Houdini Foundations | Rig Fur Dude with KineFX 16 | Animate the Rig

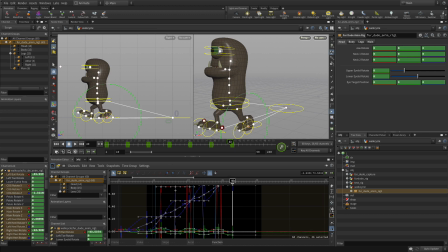12:03 Okay. So, we're going through, and as we do it, we can test it and make sure we're getting what we want. And press K at 45.
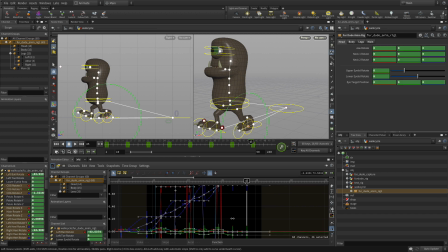Move the COG like we did before.
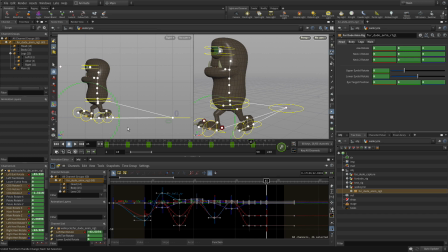12:34 Oh wait, now we're going to rotate that foot, oh we got the wrong thing there, there we go, get the heel, rotate that down,
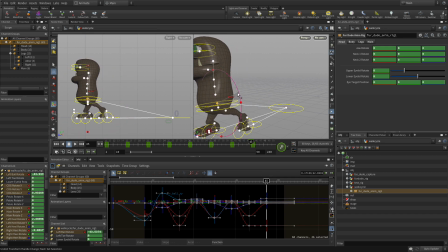12:48 move the body forward, rotate it back the opposite way. We can bring this foot forward, lift it up, and then again pull the heel, animate back the heel as the foot's being lifted.
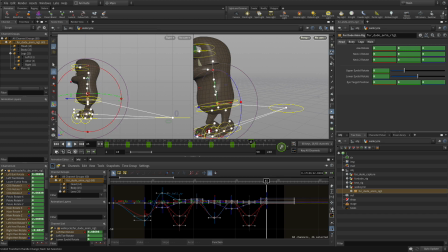13:05 That would create the most realistic sort of result there. And lift that up a little bit. There we go.
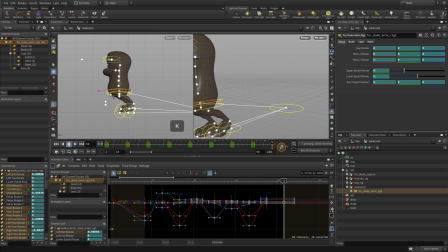13:21 And the last keyframe, press K. We'll just continue that to get the result that we want. You can sort of see a pattern. One of the advantages of doing it like this is if you copy and paste keyframes, you get a sort of repetitiveness.
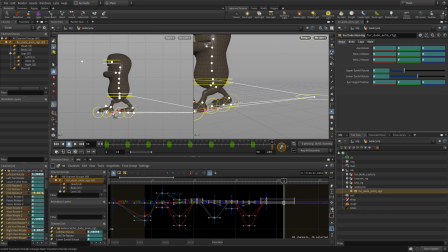13:38 This way you're sort of getting a little bit of, you know, each one is a little unique. each stride is a little unique a little give a slightly more organic look to it so that's nice
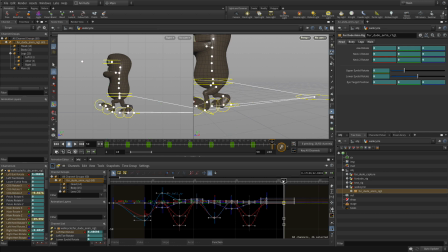13:51 and rotate that back so you know the trickiest part here is just making sure you're moving the right foot at the right time and then quickly
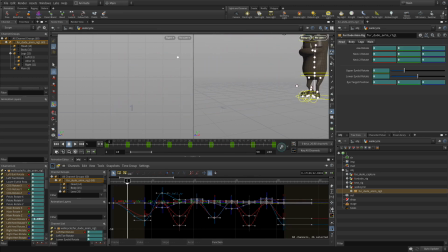13:58 always test it scrub through to test it to make sure that everything's moving the way you want and if you know you can always delete some key frames go back do it again if you need to and the other thing we can do with these things
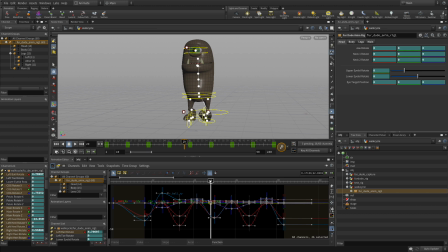14:16 is maybe play with some of the other controls. I mean, we have all of these things keyframed, so it's not impossible to come in and grab one of these things and, you know, maybe for instance, take the spine and say, oh, let's bend it a little more that way.
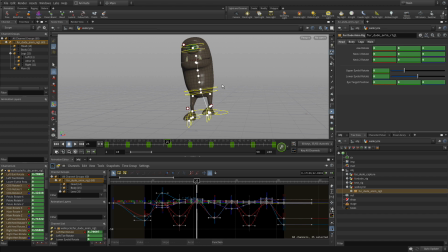14:31 So there's a little more emphasis on that. And then when we're over here, take those same spine pieces and bend them the other way. Go back here, same spy in elements, go the other way.
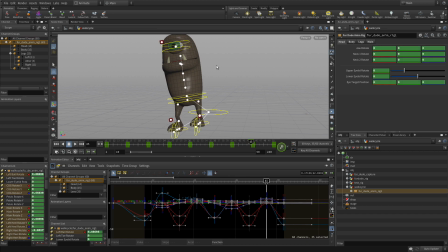Okay, that's good.
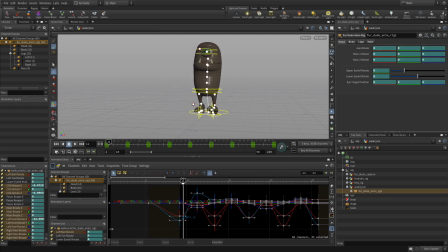15:00 And so we can, there we go, we got some really nice bobbing back and forth while we're going through and walk through the simple walk cycle. And this is the kind of thing that you, you know, can continue to do. We can also do things like drop the jaw a little bit.
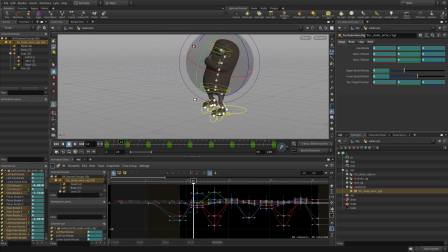15:14 Maybe every time it goes down he opens his mouth and then he tightens it up again so there's a little bit of a bounce to his mouth. You can have that sort of you know just as a secondary element that goes with everything else that we're doing. So you've got control over all the different parameters that we made available.
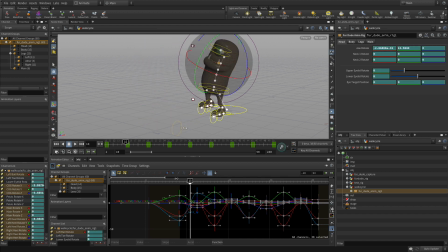15:31 You as an animator can control anything that the TD made available to you and then animate those pieces.